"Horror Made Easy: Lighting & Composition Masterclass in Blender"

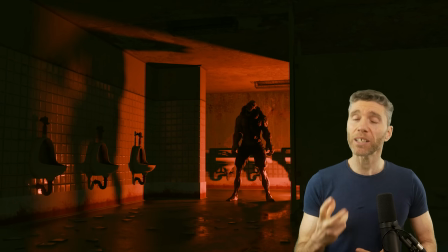0s
Today, I'm unlocking the secrets of lighting and composition, two fundamental tools that can transform your ordinary Blender scenes into horrific masterpieces.
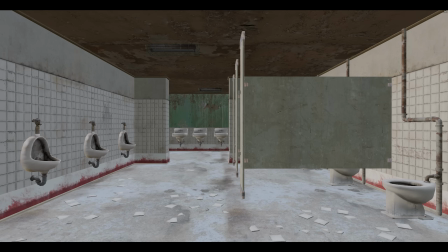8s
And I'll show you how you can go from this to this in just a few clicks.
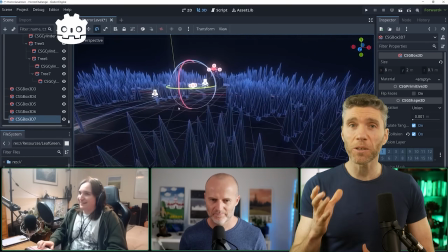13s
So my colleagues at gamedev TV recently did a fun battle where three devs battle it out to make a quick horror level.
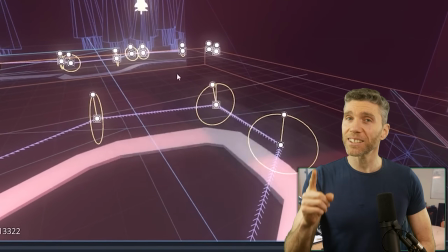19s
It's well worth watching as it's really good fun. Links to that video are in the description and comments. They did well in the short amount of time, but I think they could have gone a little further, so that's what I'm doing today in Blender.
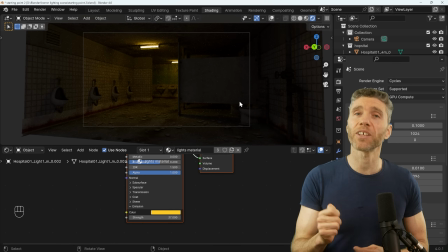30s
Now, I'm sure many of you are aware that horror is about creating atmosphere,
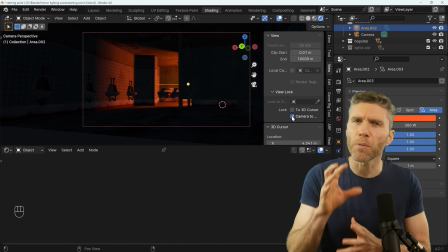34s
but many beginners think it's about the scariness of the models or creating the right grimy textures.
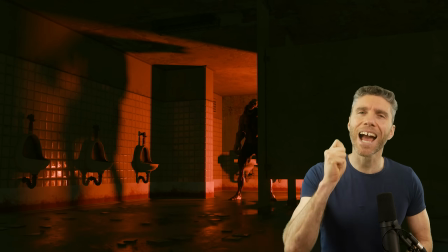40s
Well, yes, that's all part of it, but I would say the absolute key ingredient is the lighting.
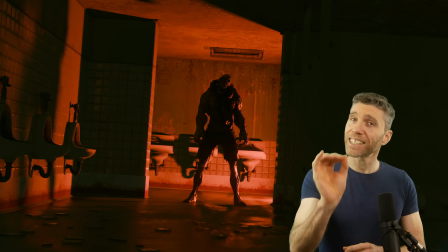46s
And many cinematographers will say lighting is the key to all cinematography.
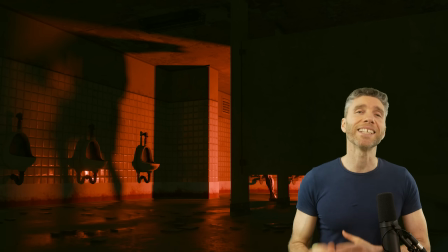50s
So I'm going to show you some really simple tips and tricks to get the best out of your scenes, especially when it comes to lighting.
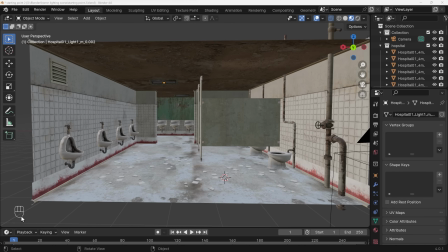56s
So I'm in Blender 4.0.1 and I've got my screencast keys down the corner here in case you want to see what I'm pressing.
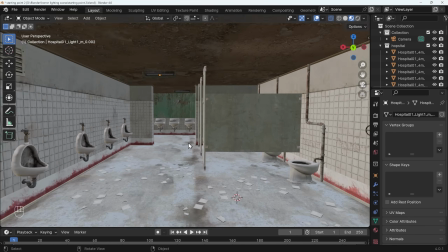62s
I've downloaded this nice hospital toilet scene here. It's all grimy and horrible looking and it's perfect for a horror scene.
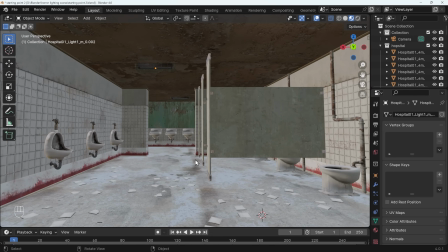68s
It's currently got very flat lighting, so it makes it a perfect candidate. I've taken the scene from Sketchfab.
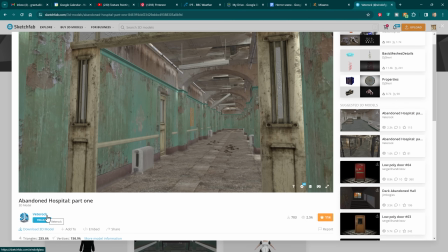73s
It's a person called Veterock or however you might pronounce it. And they've got this wonderful hospital.
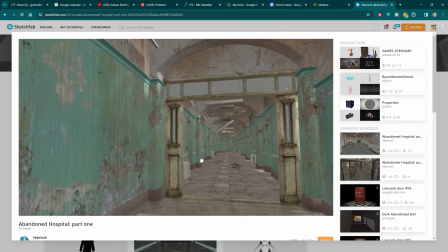79s
It's got some really nice areas like this corridor down here, which you could experiment with. So thank you to Veterock or whatever it might be for this wonderful model.
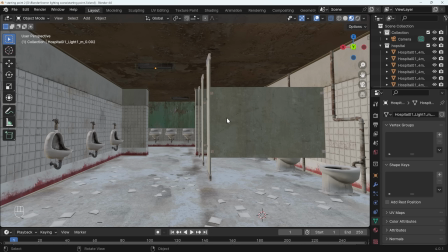87s
So back into Blender, and the first thing you'll probably want to do is set up your camera. So I've set mine up off to the side here.
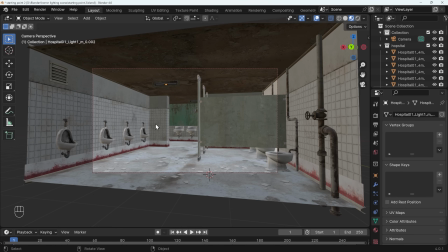92s
If I press zero, we can go into camera view, and it's just off to the side, as if we're kind of hiding behind this cubicle just here, and we're going to have some nasty person creeping around the corner here.
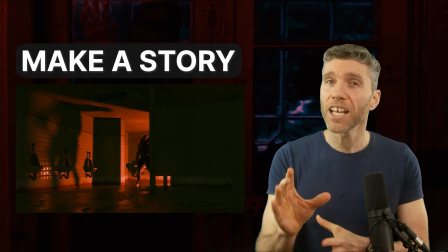101s
So ideally, you want to create a story around your scene. No matter how simple it is, it can make a big difference.
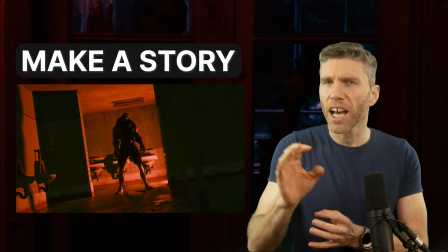107s
With horror, it's a good idea to play with the senses. So kind of make it difficult to make out exactly where you are and what's around the corner.
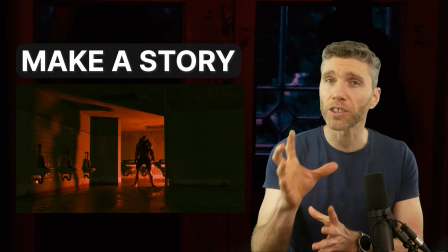114s
So in this case, obscuring the entrance from view makes the scene more tense.
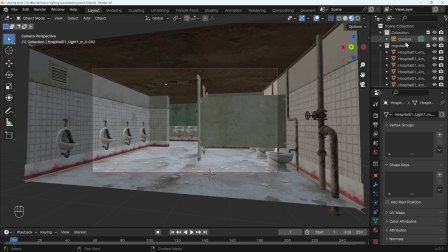119s
One thing I would say about my camera, if I select the camera, I've set it to 35mm.
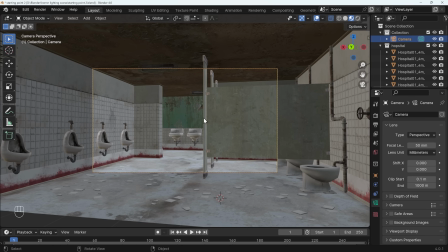124s
If I set this to 50mm, you can see we're zoomed in, we can't see as much of the space. That still works, but I thought it was a little bit better at 35.
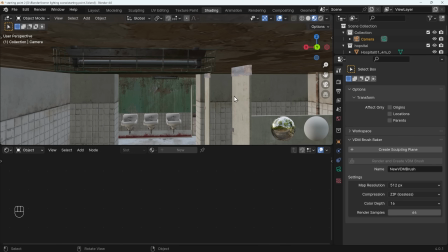132s
So let's jump across to the shading workspace and think about the lighting. Now, the first thing you might be tempted to do is just use the lights in the scene.
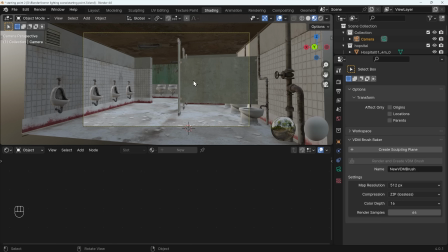138s
That's perfectly fine if that's the look you're going for.
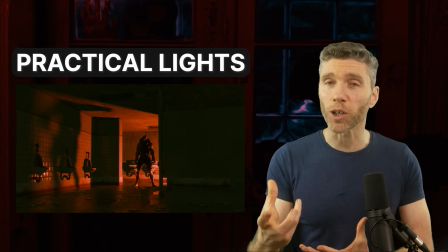140s
Quick bonus tip, lights that are actually in the scene and in shot are known as practical lights, and they're excellent for adding a bit of atmosphere.
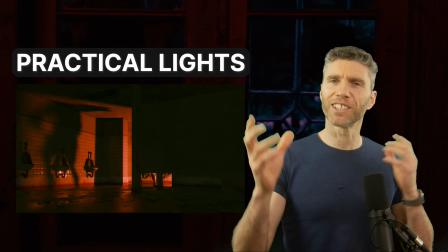148s
Notice when you watch good YouTube creators, they've got these nice lights in the background and it really looks quite nice.
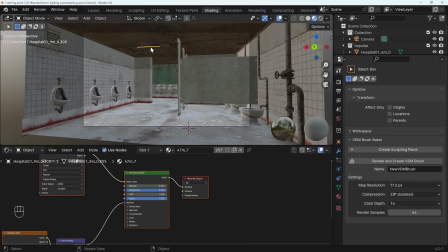154s
So if I try and select the light in the scene, I'll come out of camera view to grab that. There's also a light here at the back as well. I'll jump back to camera view now. But you can see now I've selected that object, I've added a yellow emission color. In our principal BSDF just here, under the emission section, it's a yellowy dingy light and I can just up the strength there.
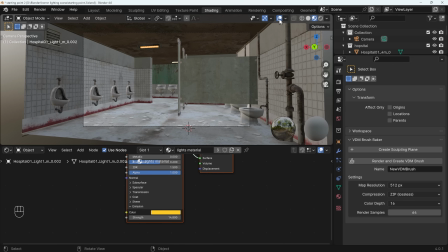172s
We can't see much effect from that at the moment. I can obviously turn my overlays off and we can see a bit more, but not much. It's because we're in material preview mode at the moment. And that just uses an HDRI in the background to light the scene.
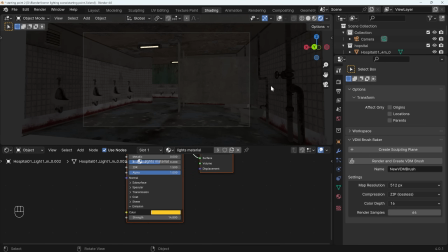184s
I'll go across to the rendered workspace and you can see it's all dark and we've got a bit of the lights now. The reason this light isn't actually giving off any light, even though it's got an emission here, is because EV doesn't allow you to have objects as lights.
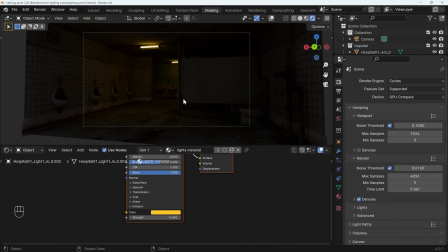197s
If I go across to the rendered workspace and change this across to cycles, then you'll actually start to see some lights and we can put up the strength and we're getting that dingy, horrible look, which looks quite effective. I can also use the denoise to take the grain out of the image. Now, for many of you, you might not be able to use cycles so easily because you haven't got a powerful enough machine and it takes a lot of render time.
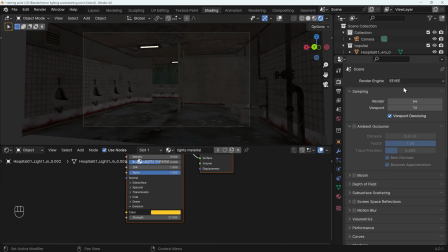217s
So let's jump across to Eevee and see if we can get a similar effect there. So in order to get these lights to actually light our scene, we're going to actually have to insert some light next to the actual light bulbs. So I'll just come out to camera view and move next to my light. I'll turn on the overlays now, shift right click to move my 3D cursor and shift A to add.
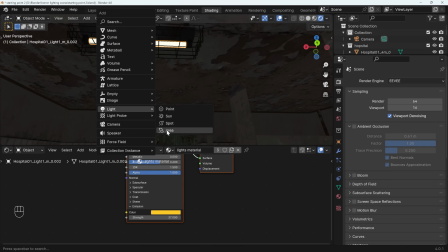234s
And then under light, it would make sense to have an area light here. It's already pointing down, which is nice.
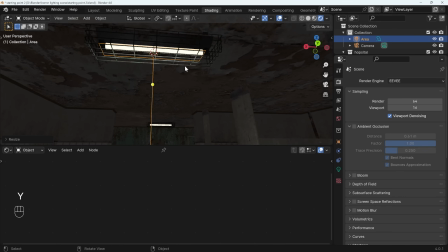238s
And I'll just position this and then scale it so it's a similar size to my light bulb. And somewhere around there looks about right.
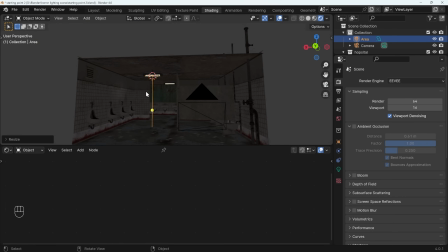245s
Now we're still not seeing much effect because it's a very dim
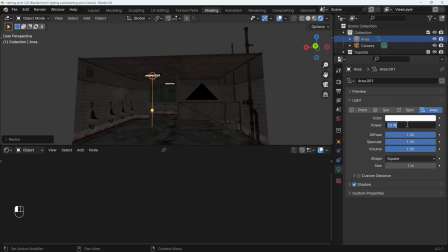248s
light. So if I go across to the lighting settings, I can change this to something like 50 watts and we're suddenly seeing some effect.
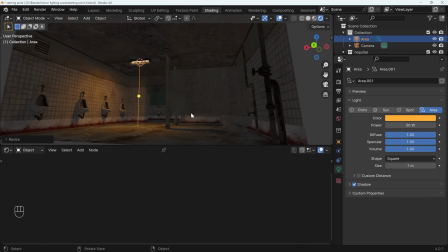254s
I can also give it that yellow color for that dingy feel. And although it's not looking as good as cycles, it's a lot better than it was and it's got a bit more atmosphere.
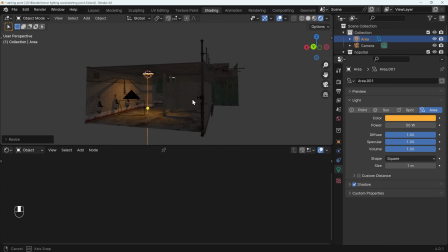262s
Now because I've taken out this end wall here, we are getting a bit of the background light as well. So I can go across to the shading workspace, across the world tab,
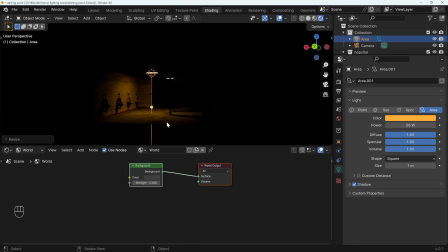272s
and I could bring the strength right down if I wanted to give it that sort of horrible dingy feel.
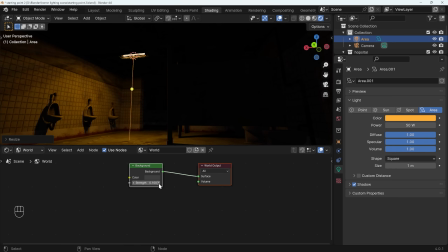277s
And that's certainly a lot more effective. I might want a little bit of ambient light though, so I could just up the strength of this a little bit and we're starting to see some of these areas. Maybe to something like 0.4, but I might change this to a more bluey color just to give it a little bit of vibrancy rather than just a really dull gray.
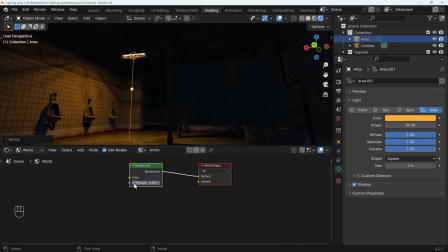294s
And I can just experiment between 3 and 4 just here. probably three just there. Looks about right. So already we've got quite a nice scene there, and I can copy and paste this light at the back.
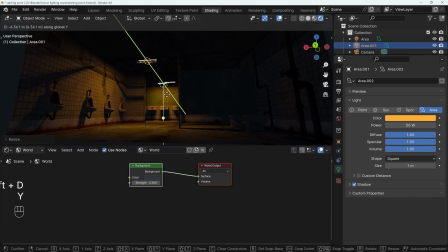304s
So Shift D in the Y axis and move it back to this point here.
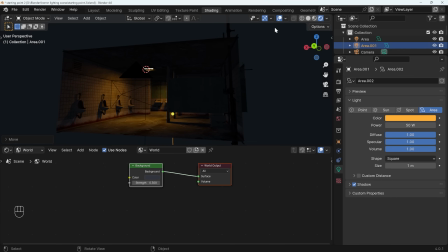308s
So it's roughly underneath the other light. You can kind of see the effect that we're getting there, and I'll turn my overlays off so you can see the finished result. Now this looks quite good, and it's a good game environment because it adds a lot more atmosphere, but I think we can still push it further.
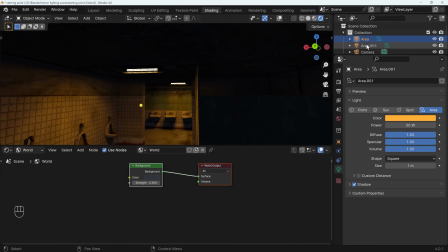322s
What I'm going to do is take away these lights I've just added. So these two area lights here, I'll just select those and hide them in the render and the viewport.
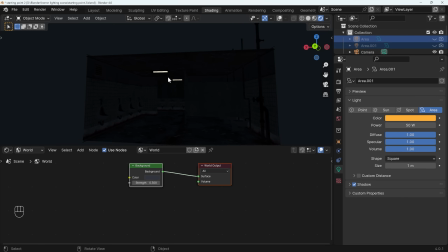330s
So we're back to kind of square one, although I need to select the light bulb.
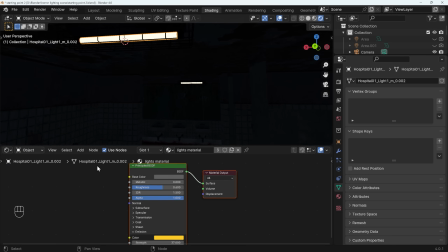333s
I'll just turn my overlays on so I can see that, and back to the object workspace, and let's get rid of the strength of that emission.
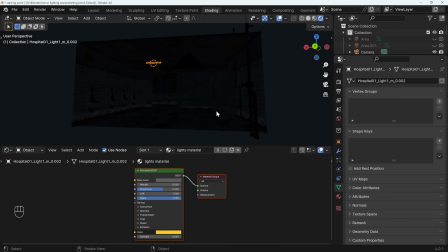341s
So we're back to square one again with just a little bit of ambient light in our scene from the world being a dark blue.
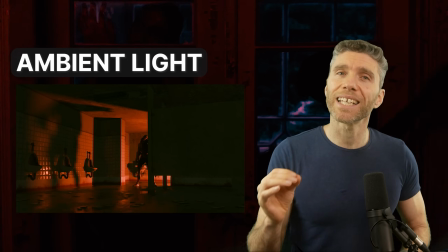348s
Ambient light in photography terms is the light the photographer didn't bring with them.
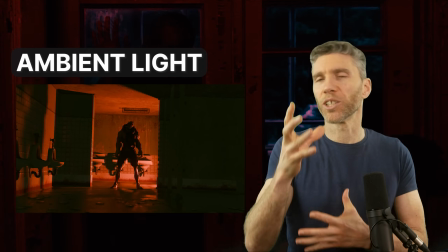353s
So in our case, the world is offering the ambient light,
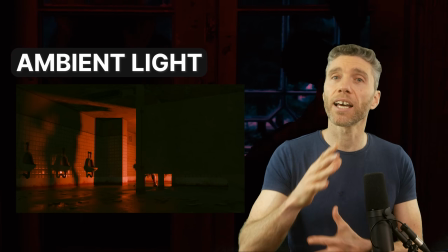356s
hence why we often use HDRI images to light the scenes with a very natural looking ambient light.
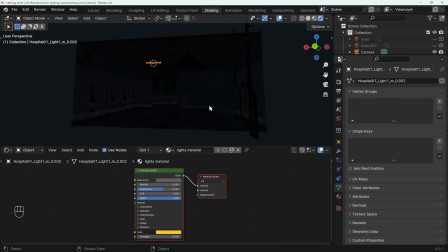363s
And what I want to do is really experiment with the lighting, see if we can get it from a different sort of angle, try something out that's a little bit more unnatural, and see if we can get a bit more of a horror look. So I'll come around to the top. It's hard to see, so I'll just hide the top for the moment and add a light to the back here.
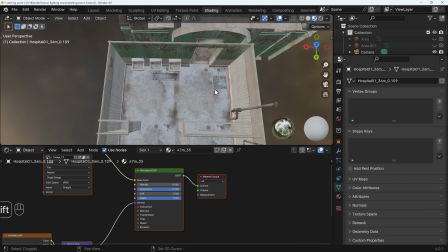379s
I'll just go into material preview mode so you can see actually where I'm placing things.
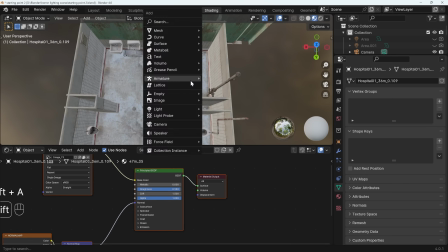383s
So just at the back around the corner here, shift right click to move my 3D cursor, shift A to add light, and then once again, an area light.
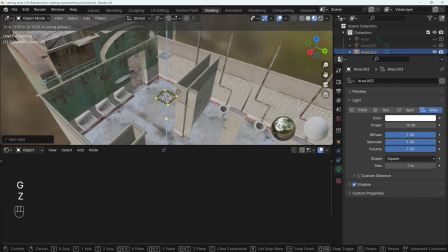391s
I'll tell you why I'm using area lights in just a moment, but I'll set this up into position. So G, then Z, and then R, Y, 90, oh, minus 90.
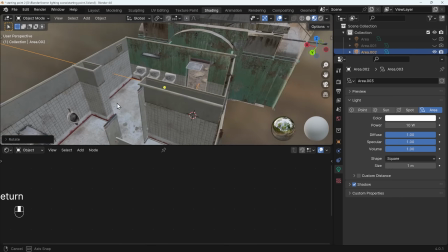399s
So just press the minus button and it's pointing out this way. So this light is just round the corner a little bit.
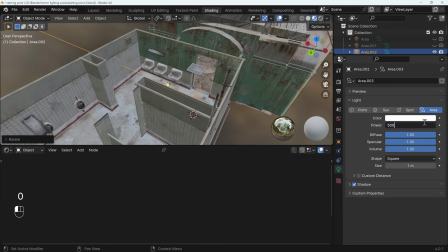404s
I'll up the strength. So it's something like 500 watts. So quite powerful.
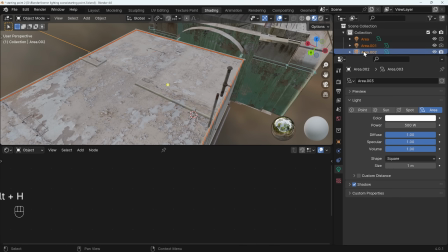409s
I'll bring back the roof. So Alt H to bring back the roof. That does actually bring back my area lights from earlier.
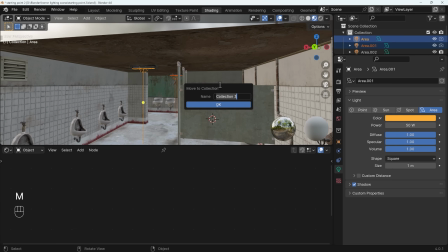414s
I'm going to select both those and move those into a collection so I can easily hide them. So M to move to new collection, lights, old. And then I'll hide that collection for now. So at the moment, I've just got that light around the corner.
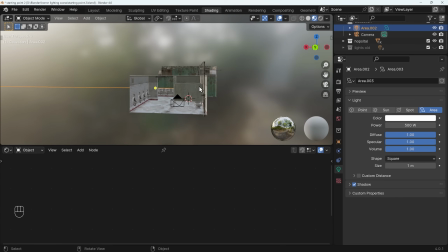427s
I can select it by that line that's going across it there. Let's see what that looks like in rendered view.
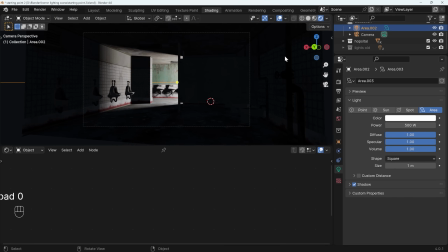432s
And zero to go into camera view. That's getting a lot more interesting.
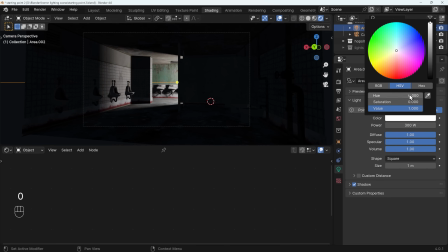436s
It's probably a little bit powerful at the moment, so I can turn that down to maybe 300, and let's give it a really sort of horror color, sort of reddy color like this.
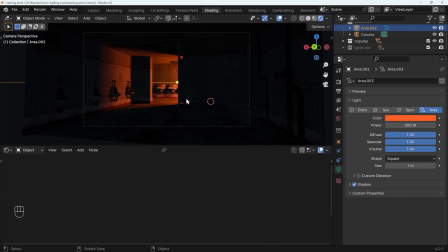445s
Already we've got a little bit more atmosphere there. There's some intrigue and a bit of story as to what's just around the corner. Maybe something's shining a light in. We've got some really deep shadows now, which makes things feel a bit distorted, and that gives it a more horror feel. I might want to play with my camera position a little bit at this point.
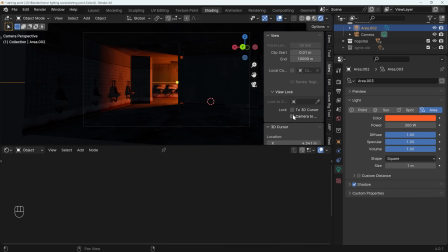462s
So I'll press N to bring up my side panel, go to view, lock camera to view, and then just maybe bring it across slightly. I like the thought of being able to see under these toilet cubicles here. We've got some interesting silhouettes being created here. So I quite like this angle. We've got all this blank space here,
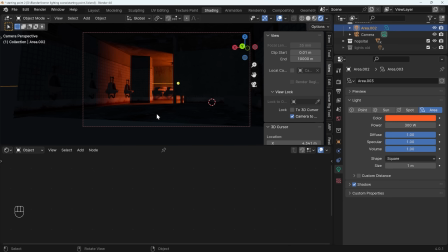479s
which in horror is quite a good thing because it makes you focus on this area and wonder what's coming and what's going to be creeping around the corner. And we'll add something in just a moment. I'll just zoom in with the camera a little bit so we don't have the floor sticking out there, and across somewhere around here. I think that looks about right.